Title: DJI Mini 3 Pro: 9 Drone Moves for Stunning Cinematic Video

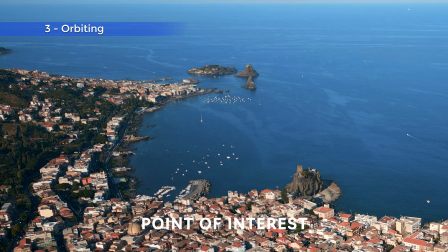507s
You will find a link to my video about point of interest at the end of this one and in the description below.
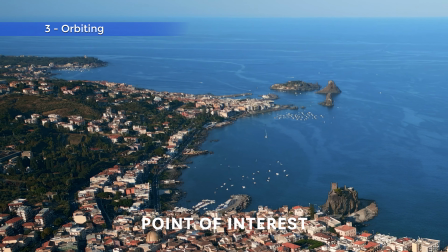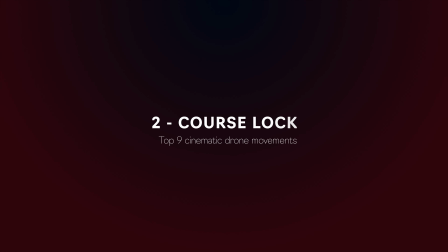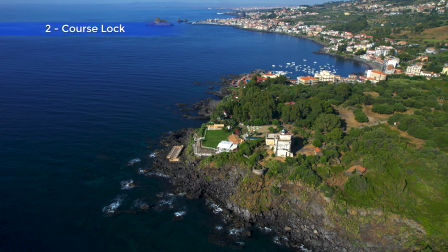528s
My favorite intelligent flight mode is Spotlight.
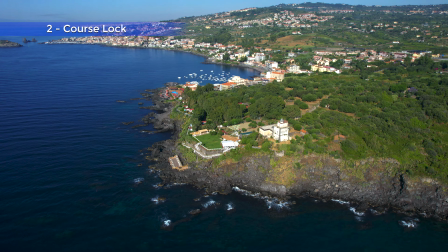532s
It allows to keep a target on the same position in the frame while flying in any direction.
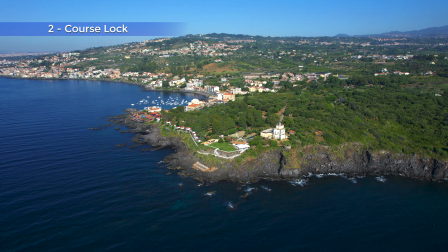538s
Practically it disconnects the camera from the direction of flight.
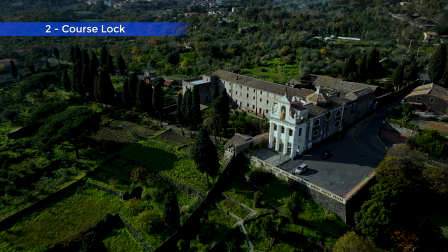544s
A typical way to use Spotlight is course lock, which consists in flying parallel or in a diagonal line with the camera locked on the target,
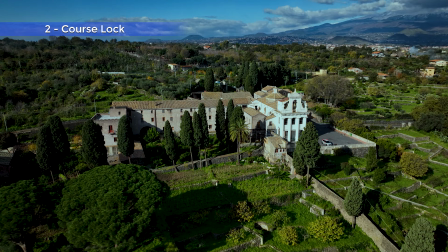553s
revealing the background with an interesting parallax effect.
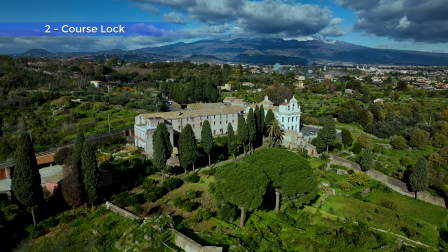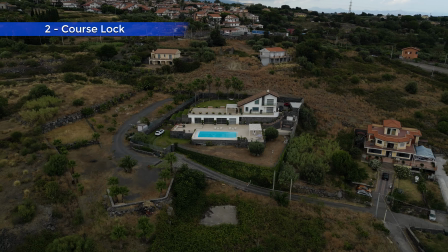563s
The two sticks of the controller can be used for all sorts of variation.
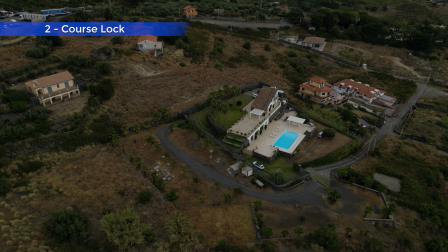569s
It is also possible to apply a progressive zoom in or zoom out with the right wheel.
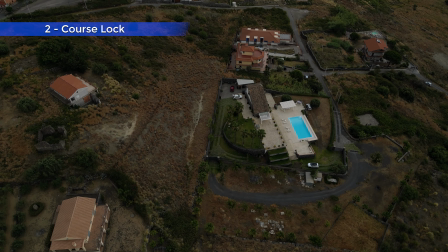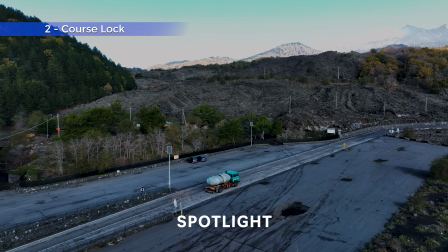582s
Spotlight is also an excellent way for tracking a moving target in a very dynamic fashion.
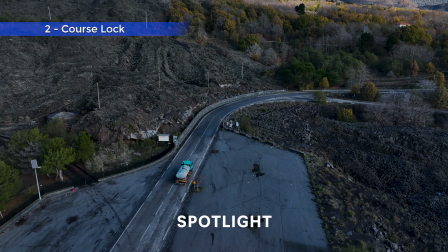589s
I will post a link to my video about Spotlight at the end of this one and in the description below.
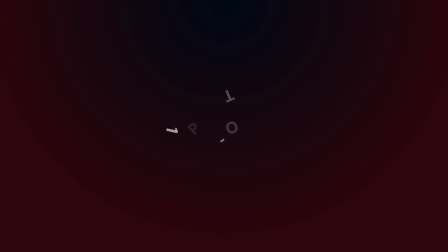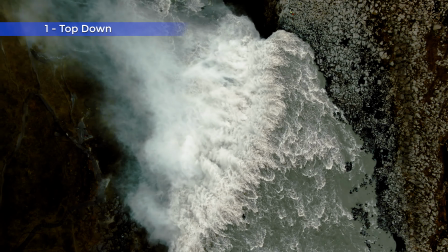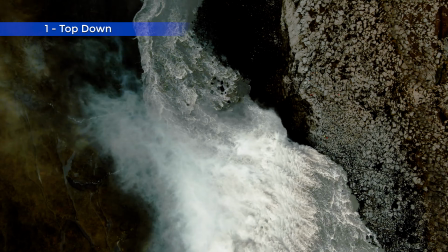606s
Bird's eye views can only be shot with drones, and they often give a totally different point of view of familiar scenes.
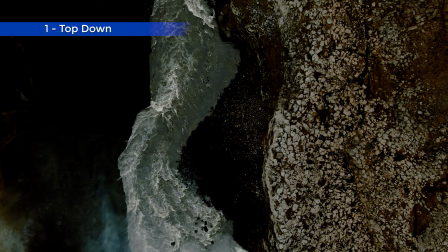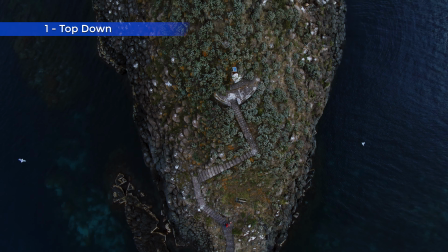622s
This is a very famous tiny island just off the east coast of Sicily.
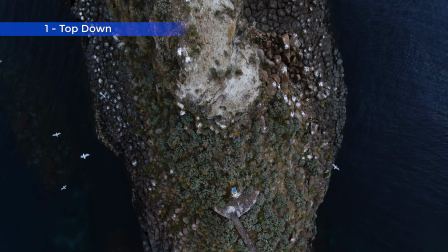627s
Everybody knows it. But when I show this top-down shot, none of my friends could guess what it is.
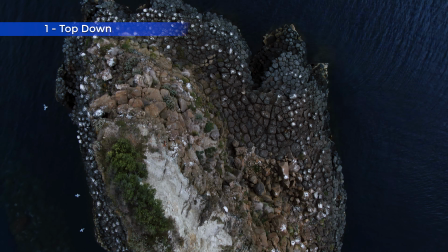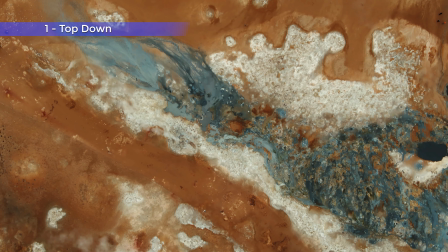641s
This shot of a volcanic fumarole in Iceland looks like an abstract painting by Klimt.
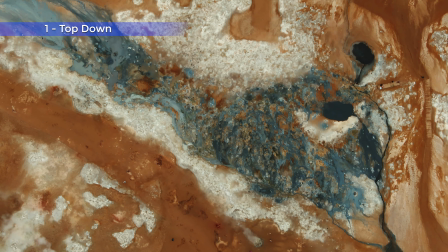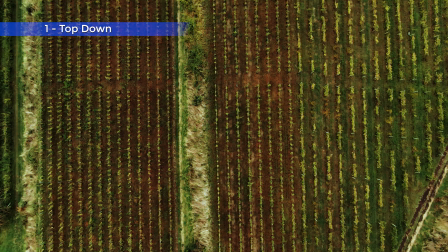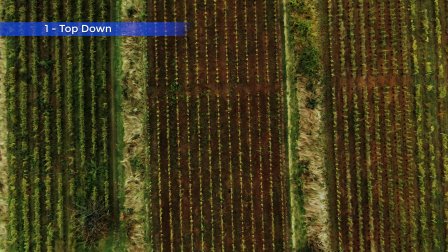657s
This vineyard could be mistaken for a cashmere blanket.
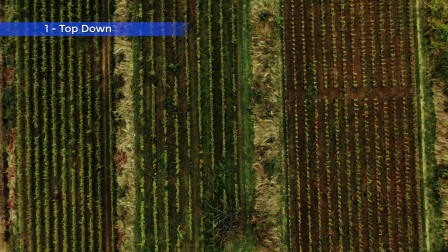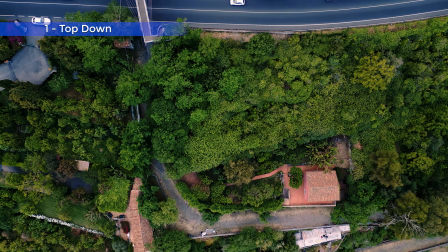667s
In many cases, top-down shots are quite spectacular.
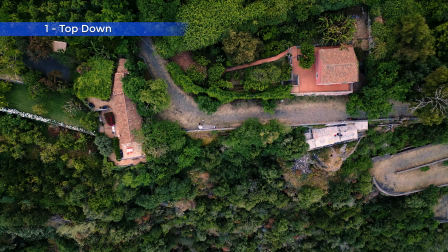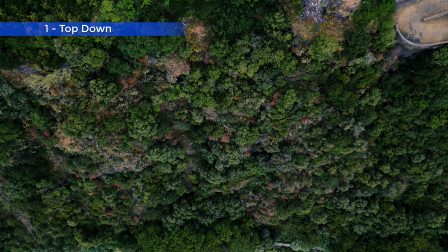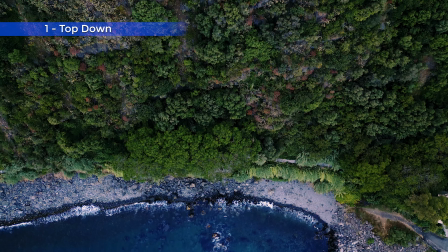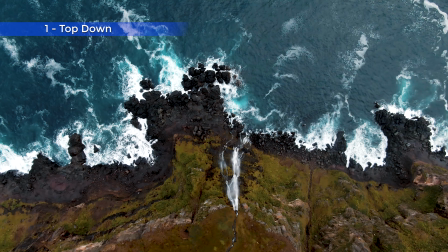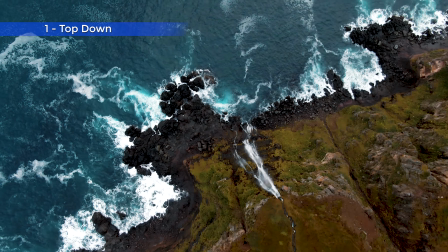696s
It is possible to add interest to top-down shot by rotating the camera with the left stick for the famous Hollywood corkscrew move.
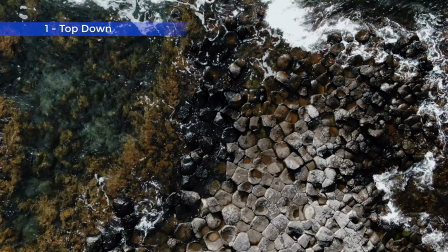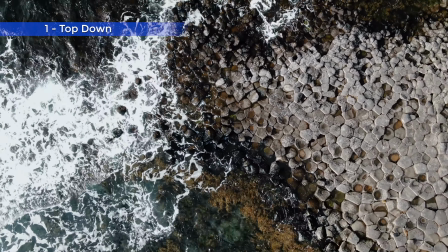711s
We can add a twist to the plot, excuse the pun, by rotating while ascending or descending.
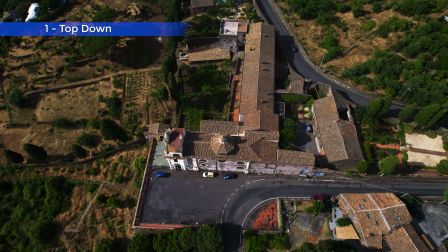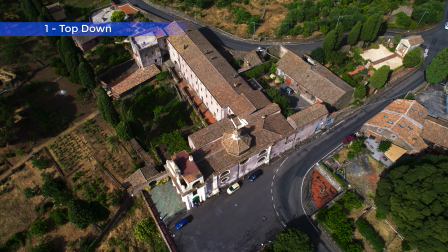727s
In this one, I combine a top-down shot with a corkscrew and the crane effect.
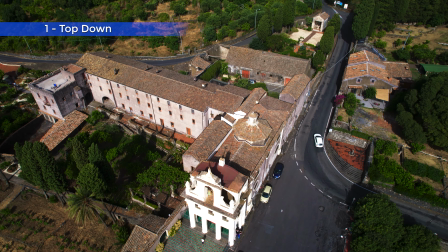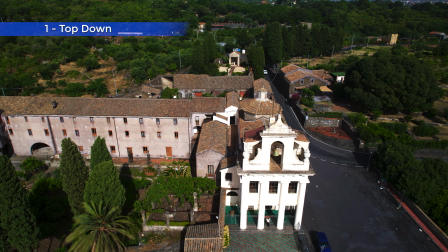Click on this link to watch my videos about the two intelligent flight modes I've used throughout this video, Point of Interest and Spotlight.